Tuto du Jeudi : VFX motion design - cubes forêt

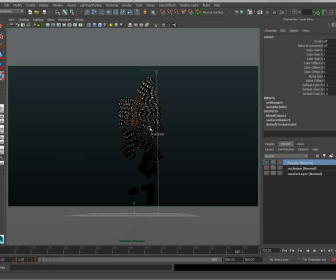1236s
Alors là, de manière assez simple, on va faire le rendu donc avec Mental Ray, hein, des paramètres assez classiques dans Mental Ray,
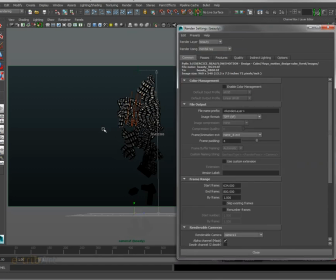1243s
pas mal de réflexion pour qu'on ait du renvoi de lumière donc sur les cubes en bi-matériel donc en termes de réflexion, puisqu'ils sont semi-transparents, de réfraction bien entendu aussi. Hein. Et on va sortir deux passes, une de beauty, donc de rendu
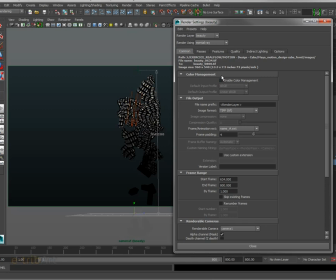1260s
classique avec l'ensemble donc des réflexions-réfractions, avec une sphère d'environnement bien sûr.
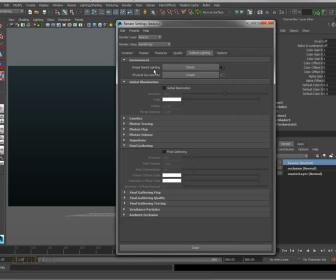1265s
Donc ici on va utiliser en indirect lighting, image base lighting, donc une image
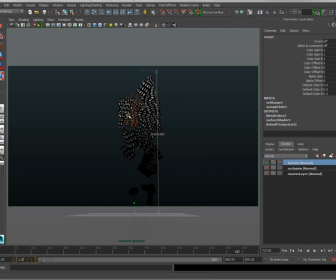1272s
HDRI qui va envoyer de l'information pour les réflexions et les réfractions autour. Donc alors elle n'est pas enclenchée pour histoire de visualisation, la voilà.
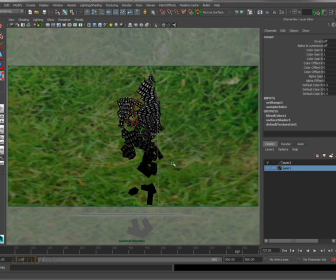1281s
Donc une HDRI bien sûr d'herbe verte qui va renvoyer de l'information donc sur les cubes. Et on va faire le rendu de ça, et on va faire le rendu donc d'une passe d'occlusion aussi.
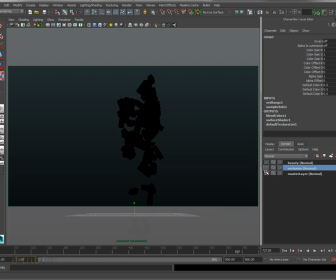1293s
Donc on a les deux passes, occlusion et beauty ici, qui vont nous permettre, ces deux passes, de déjà commencer à travailler dans Nuke. Alors on pourra faire d'autres passes bien entendu, de passes de normal map,
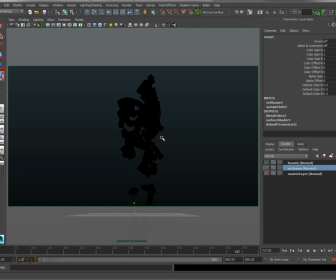1309s
ou du VPass pour retravailler tout ça dans Nuke éventuellement, si on veut affiner donc notre travail dans Nuke, ou avoir plus de paramètres dans ce logiciel pour maîtriser le rendu final. Ok. Donc maintenant, ben, après le rendu, on va passer dans Nuke et on va voir le rendu dans Nuke directement que l'on a fait de Maya.
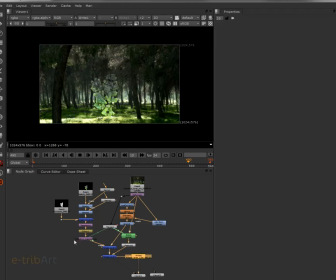1329s
Voilà donc dans Nuke ici le résultat, hein, qu'on a vu donc sous la forme
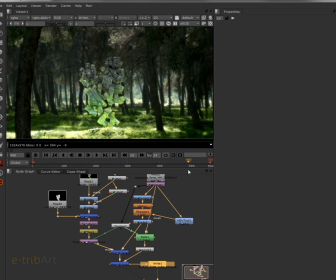1338s
d'un petit plan. Une petite séquence ici, on voit donc l'image 490. Alors regardons les résultats. Après, le compositing est assez classique.
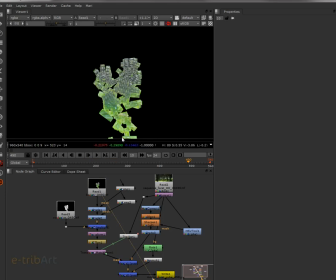1347s
Si on regarde donc le rendu directement, voilà donc le rendu de base que l'on obtient. Donc ici, on va avoir donc les éléments qui vont donc sortir au fur et à mesure. Donc voilà le rafraîchissement au fur et à mesure. C'est le rendu Mental Ray, donc avec tous les reflets,
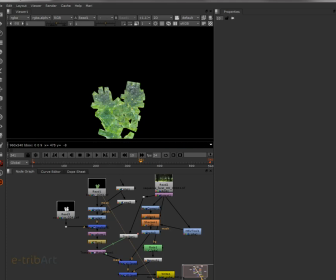1366s
les réflexions et puis le vert, donc bien sûr de l'environnement. Ensuite, on a donc de la même manière la passe d'occlusion, hein, avec l'ambiante occlusion de Mental Ray que l'on peut donc définir ici.
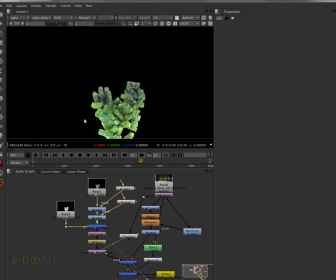1380s
Et bien entendu, la combinaison des deux donne quelque chose de plus consistant, c'est-à-dire de plus réaliste, hein, parce qu'on a des ombres de contact, et les ombres de contact renforcent donc le réalisme. Ensuite, on pourra donc de manière assez classique dans
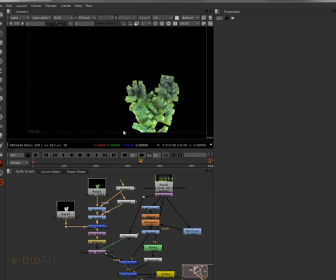1402s
Nuke venir mettre un peu de haut flow pour flouter un peu, donc d'avoir un motion blur, hein, au flow, qui permet donc d'avoir un flou de déplacement, pour traduire ça en français. Et puis on va compositer ça donc avec
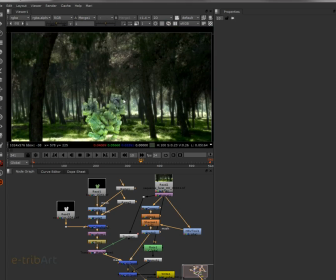1421s
le plan filmé réel ici, donc un sous-bois sur lequel on est venu un peu travailler donc la colorimétrie avec un hue correct, un glow, un sharpen et un grade, pour donner un peu donc un état un peu contrasté,
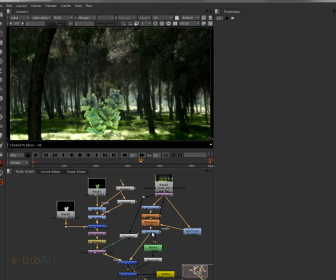1436s
tout en ayant une luminosité un peu blurée comme ça, qui va bien donc avec notre visuel. Et puis donc on va ici rajouter donc une dernière couche ici. Donc ici on est à ce niveau-là, voilà, oui, tout à fait.
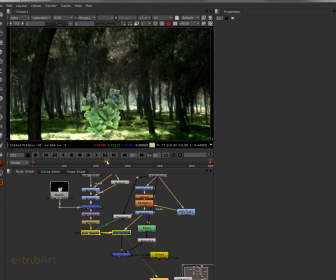1455s
Alors, hop, pour bien voir ce qui se passe, on va venir un peu plus en avant, voilà. Donc ici on a l'impression que le cube est devant, puisqu'il n'est pas, je dirais, coupé par le petit monticule d'herbe. On l'a placé exprès ici à ce niveau-là. On peut zoomer éventuellement, voilà.
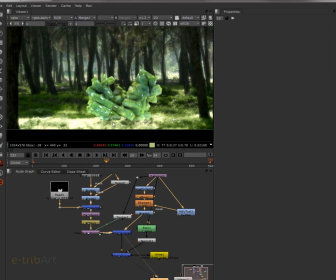1471s
Donc on a l'impression que c'est plaqué dessus, hein.